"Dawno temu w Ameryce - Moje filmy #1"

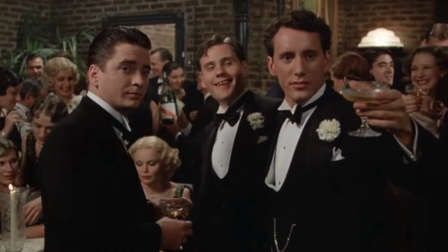(4:14)
Filmowi wyznaczono ogólnokrajową premierę, zagraniczni krytycy byli zachwyceni, coś przeszkadzało tylko ludziom, którzy zajmowali się pieniędzmi.
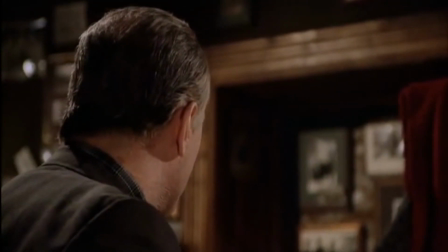(4:22)
Amerykański dystrybutor filmu po raz kolejny uznał,
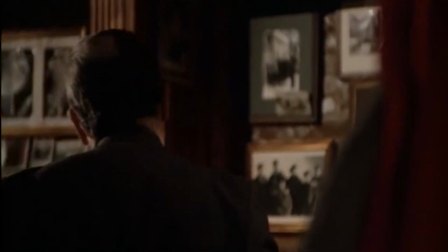(4:25)
że dawno temu w Ameryce jest o co najmniej kilkadziesiąt minut za długie i że nikt nie będzie chciał spojrzeć na film, który trwa niecałe 4 godziny.
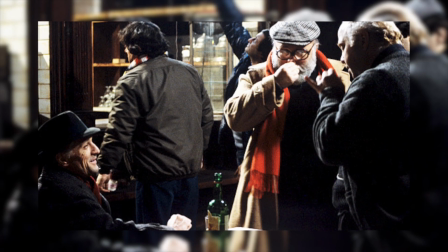(4:32)
Do Leone wysłano zatem prośbę o kolejne cięcia, a gdy ten stanowczo odmówił, poprawki nałożyła sama wytwórnia.
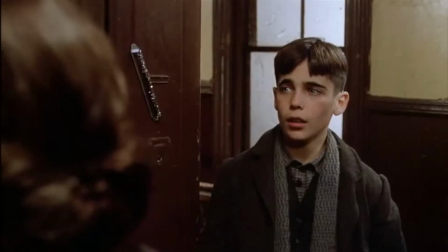(4:38)
Przycięła film do 139 minut i pozmieniała nawet jego chronologię do tego stopnia,
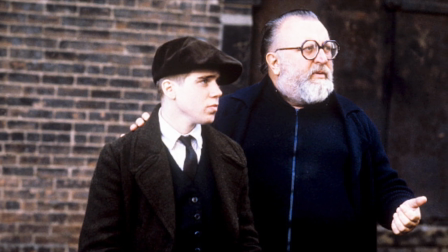(4:44)
że Leone przestał traktować dawno temu w Ameryce jako swoją produkcję.
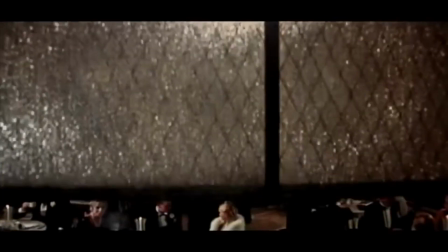(4:48)
Amerykańska wersja dawno temu w Ameryce była raczej produkcją ludzi myślących tylko o pieniądzach, które nigdy nie nadeszły.
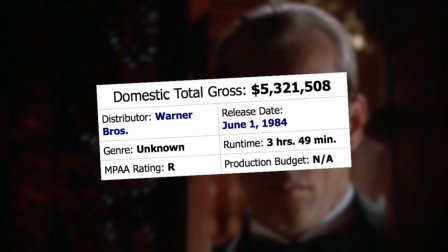(4:54)
Film zarobił w kinach 5 milionów dolarów i przyniósł swojej wytwórni olbrzymie straty.
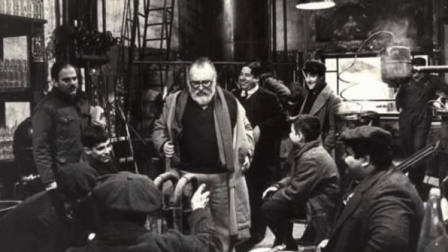(4:59)
Amerykańscy krytycy nazywali go nawet najgorszym filmem 1984 roku.
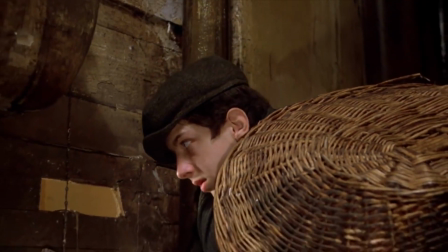(5:06)
i dopiero gdy kilka lat później zobaczyli jego europejską wersję, zmienili zdanie,
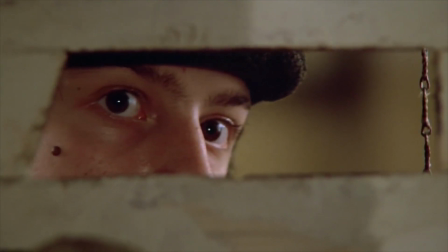(5:11)
nagle dostrzegając przed sobą, jak sami mówili, jeden z najlepszych obrazów całej dekady.
Sheila Benson at the time voted it the worst movie of the year, and then 8 years later voted it the best movie of the decade, which I thought was really interesting.
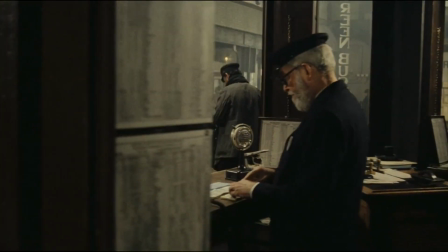(5:23)
Jeśli nie widzieliście jeszcze dawno temu w Ameryce, to właśnie ta pełniejsza, prawie 4-godzinna wersja jest tą, którą powinniście nadrobić.
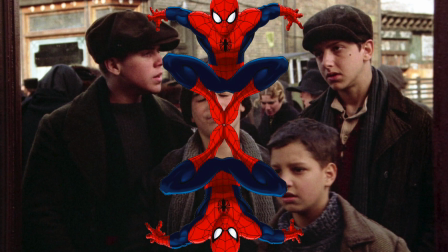(5:30)
Na pierwszy rzut oka długość dwóch Spider-Manów może rzeczywiście nieco odstraszać, tym bardziej,
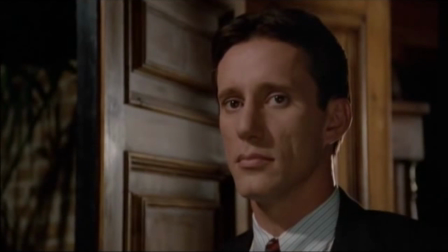(5:35)
że w temacie gangsterskiego kina jest to film o wiele wolniejszy od chociażby Chłopców z Ferajny czy Ojca Chrzestnego,
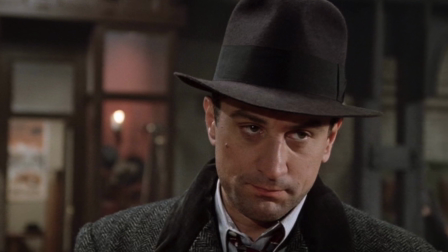(5:41)
ale to bardziej swobodne tempo nadaje też historii Davida Aronsona potrzebnej dostojności.
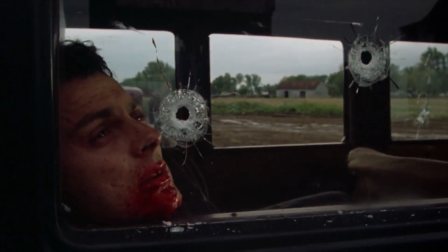(5:46)
To jeden z tych filmów, przy których wiesz, że masz przed sobą coś wyjątkowego, nawet jeśli w żadnym momencie ta wyjątkowość nie jest na siłę kreowana.
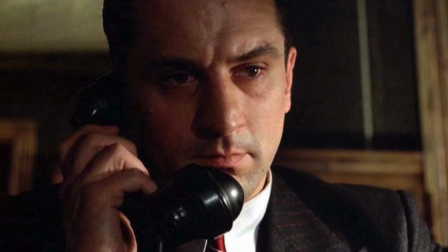(5:55)
Historia skupia się na postaci Aronsona, granego przez Roberta De Niro, bohatera numer jeden, którego poznajemy na ekranie z trzech różnych perspektyw.
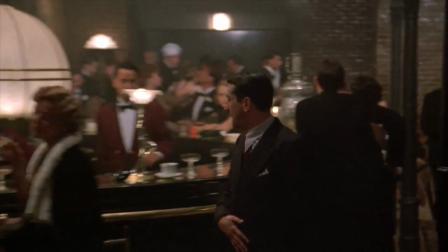(6:03)
Młodego chłopaka, który wychowuje się na brudnych ulicach Brooklynu, szanowanego gangstera, który szczęścia w życiu zawodowym nie może przenieść na życie prywatne,
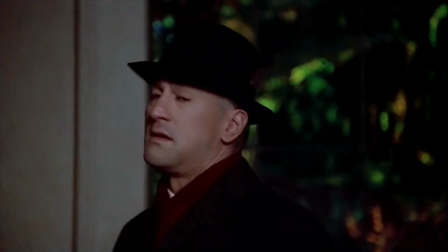(6:11)
a także podstarzałego emeryta, który zyskuje odpowiedź na pytania, których nigdy nie spodziewał się nikomu zadawać.
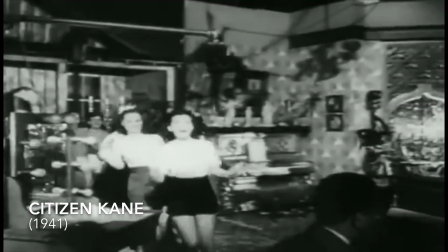(6:18)
I choć tworzenie filmu, który przebiega w kilku różnych wymiarach czasowych, nie było czymś nowym, wcześniej niespotykanym,
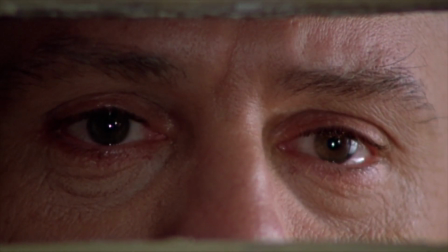(6:24)
dawno temu w Ameryce wykorzystuje motyw retrospekcji w sposób, który filmom zdarza się niezwykle rzadko.
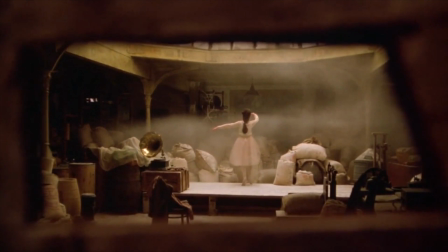(6:30)
Każda najmniejsza decyzja poszczególnych bohaterów wpływa na ich dalsze losy, a każdy najmniejszy gest wydaje się mieć znaczenie dla kolejnej części filmu.
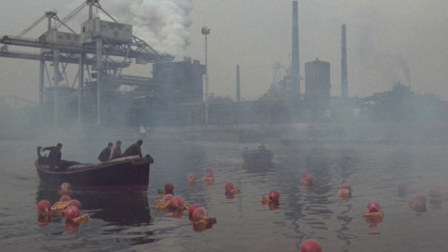(6:38)
Nic nie jest tu przypadkowe, każdą sekundę akcji dopracowano do perfekcji i nie musimy długo czekać, aby zwrócić na to uwagę.
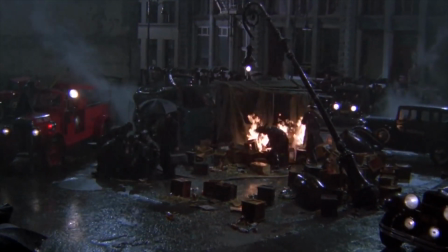(6:45)
Leone od początku wrzuca nas w sam środek wydarzeń i co ciekawe,
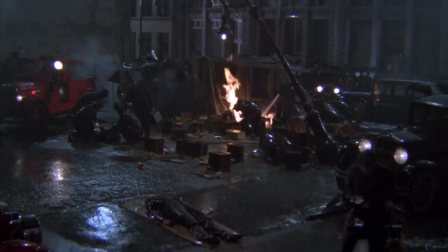(6:49)
pierwsze kilkanaście minut filmu to też jedyny fragment, w którym te wydarzenia dzieją się naprawdę szybko.
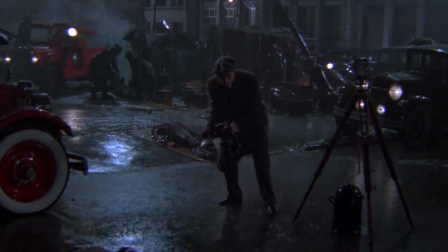(6:54)
Są przytłaczające.
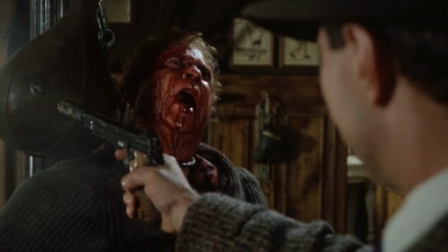(6:56)
Leone chce w ten sposób zaangażować widza, pokazać mu zarys historii, której na razie nie da się zrozumieć, ale bardzo chce się to zmienić, bardzo chce się poznać.
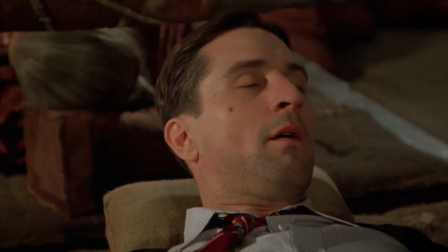(7:04)
Reżyser nadaje też całości symbolicznego znaczenia.
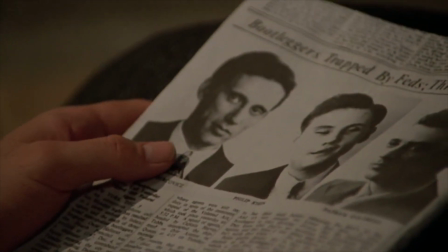(7:07)
Film otwiera prawie 4-minutowa sekwencja, której głównym bohaterem jest ten denerwujący dźwięk starego telefonu.
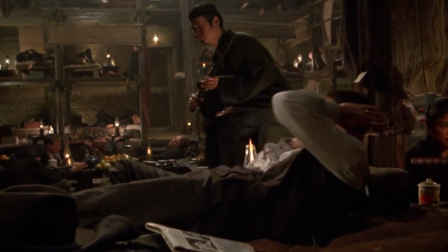(7:15)
Tylko czy telefon w oglądanym przez nas wymiarze istnieje naprawdę?
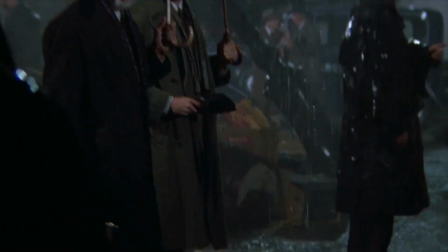(7:19)
Być może jego dźwięk jest raczej równie denerwującym i nieustępliwym odgłosem sumienia, które odezwało się w człowieku,
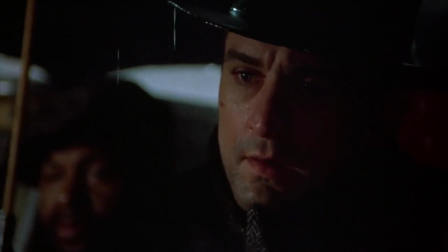(7:26)
który zdradził swoich przyjaciół i jak właśnie się dowiedział, wysłał ich na przedwczesną śmierć.
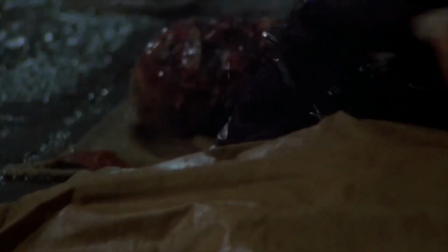(7:33)
A to przecież dopiero początek.
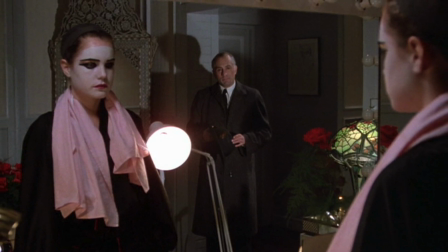(7:35)
Dawno temu w Ameryce to jednak zdecydowanie więcej niż sama historia, która w tym momencie filmu dopiero zaczyna się komplikować.
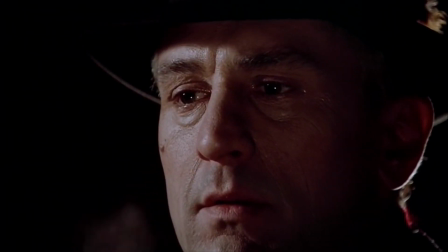(7:42)
To także olbrzymi natłok emocji, wzmocniony nieustannymi zbliżeniami na twarze bohaterów,
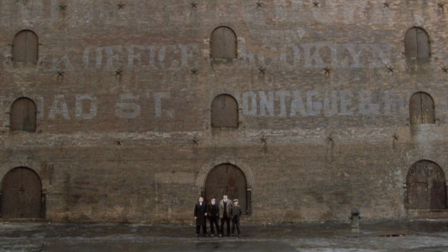(7:47)
a także znakomicie przedstawiony schemat dążenia do sukcesu i późniejszego upadku, obejmujący czwórkę głównych bohaterów, z którymi spędzamy niemal całe ich życie.
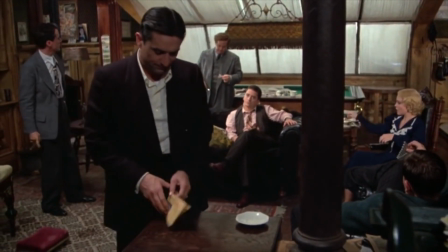(7:59)
Aktorsko film stoi na znakomitym poziomie, ale połową sukcesu była tu praca charakteryzatorów i ludzi odpowiedzialnych za wybór odpowiednich aktorów.
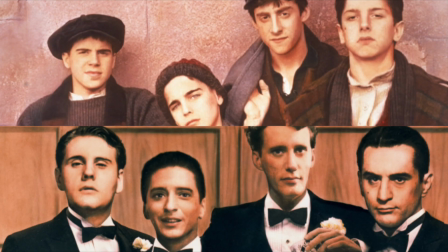(8:07)
Młodsze wersje bohaterów, których poznajemy na ekranie, rzeczywiście współgrają z ich bardziej dojrzałymi odpowiednikami,
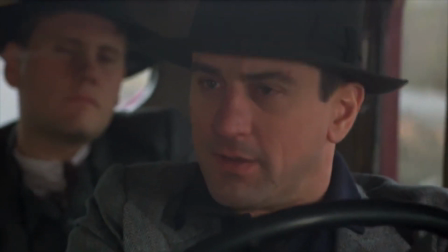(8:14)
a starzeje się tu także całe miasto, przez co dawno temu w Ameryce tworzy jeden z najbardziej dokładnych obrazów XX-wiecznego Nowego Jorku.